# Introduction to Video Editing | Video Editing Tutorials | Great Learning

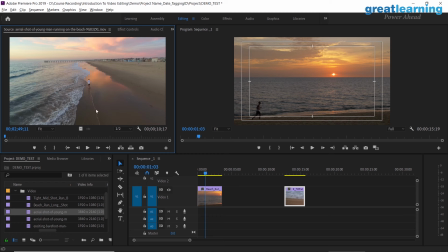46:10 We shall go to our third shot which is an aerial shot of a man running from behind since he's running from behind yeah we can switch from this shot so we just take the portion which is running from there you
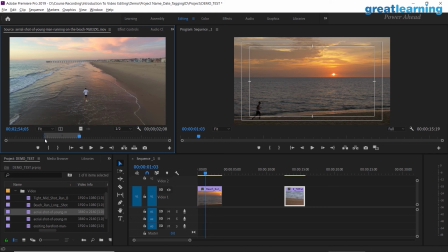46:27 can press play press i input and out with go drag and drop there are tools that you have here is a text tool a pen tool to write on the screen make lines on the screen rectangle tool to make
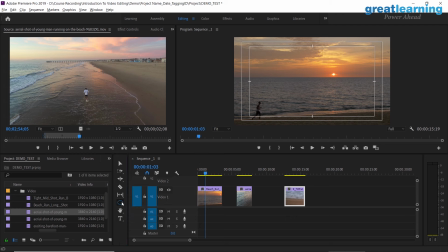46:43 shapes ellipse tool to make a circle these are other graphical elements that you can design with these tools slip tool slide out razor tool which is the most basic tool which I'll be using now ripple edit and track select forward tool.
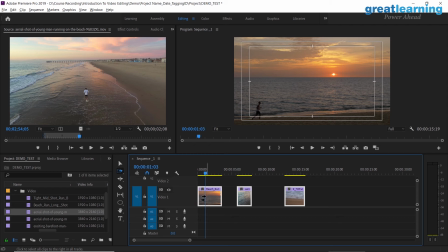46:58 Track select forward is simple to use you can also press A to select it you can select all the clips in your track and move them in one go and ultimately you can also do a you can select the V tool, control or A and also move all the clips at the same time.
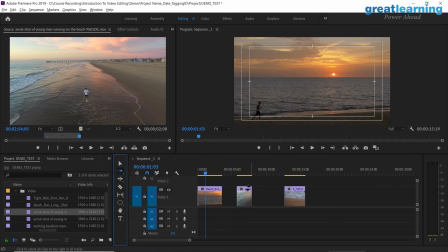47:18 But this gives you the advantage that if I don't want to move the first clip but I want to move the next tool, I can do that. But right now we will just be sticking to a simple razor tool and how to make just a very basic video with the razor tool. So as you can see the man, we
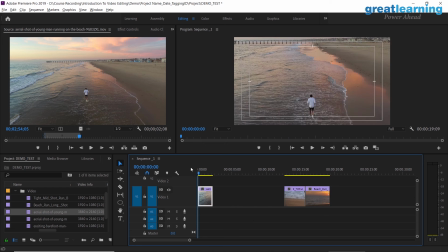47:39 have a shot of him running from behind so we should put that here and we should play that shot.
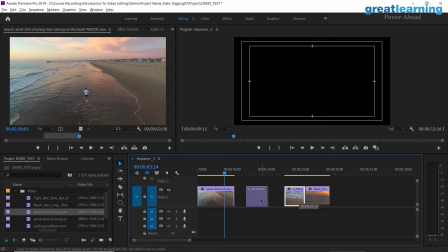47:48 Now if you notice again there is a directional problem if we were to put this shot after that because
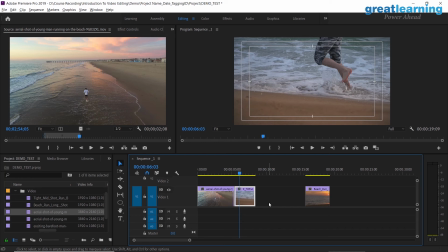47:55 the water suddenly is on his right whereas in this the water is on the man's left and the sand is on the right.
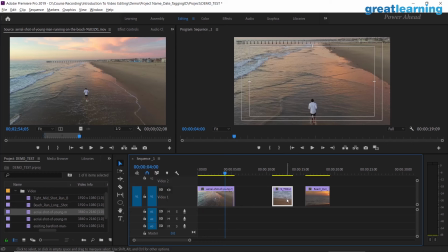48:02 So these are things you need to pay attention to while editing, otherwise, you will have a directional movement and continuity. Continuity is one of a very important aspect of editing and shooting.
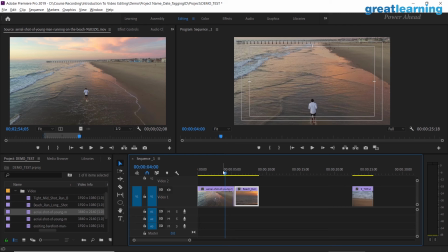48:18 So each shot should continue into the other, it should be shot with that purpose but since I'm using found footage, I have to make do with what I have. So he's running across the beach, then we cut to another shot of him running across the beach Although you can clearly identify that it's not the same
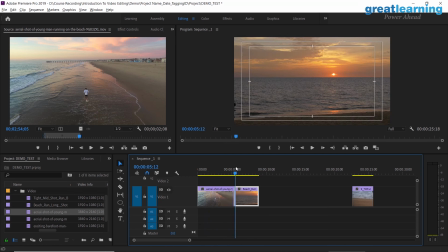48:35 man as the previous man was wearing a white shirt And this man is in a,
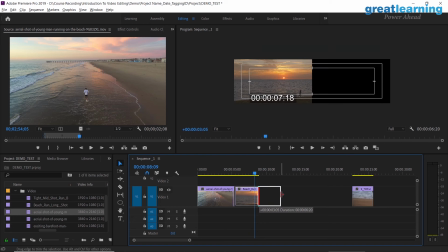48:41 you could say, a vest
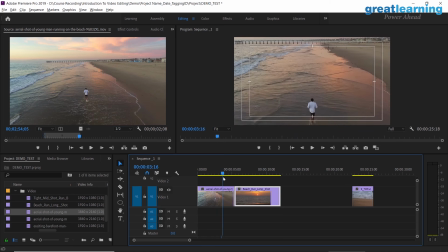48:46 Although it does seem like a different moment in time and as though he was running the whole day changed into a vest by evening but that is not the case it does not convey the right message
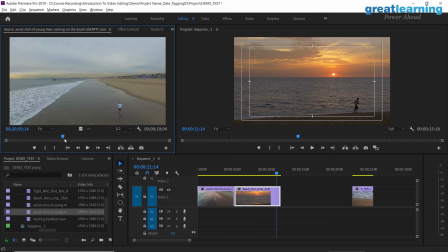48:59 but we have another shot of the same man running even further on this is an aerial drone shot so this will match perfectly and initially
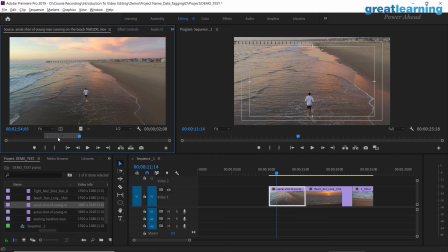49:14 we'll start with the even longer shot so we have one aerial shot which is this one from his following in from the back
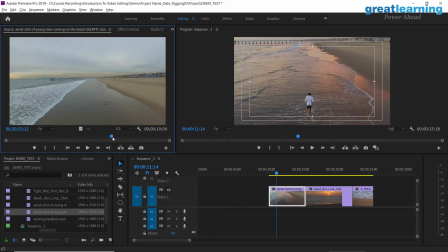49:21 then we have this other area of shot in which it crosses him completely so we'll start with this shot I think this is a very nice shot and we'll play it put our in point and just before he's about to cross we can go back and forward with the IOPs and press the
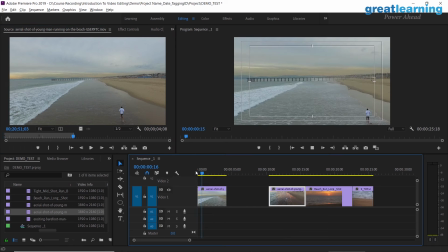49:41 up button and I will put the shot in now as you can see we are following him and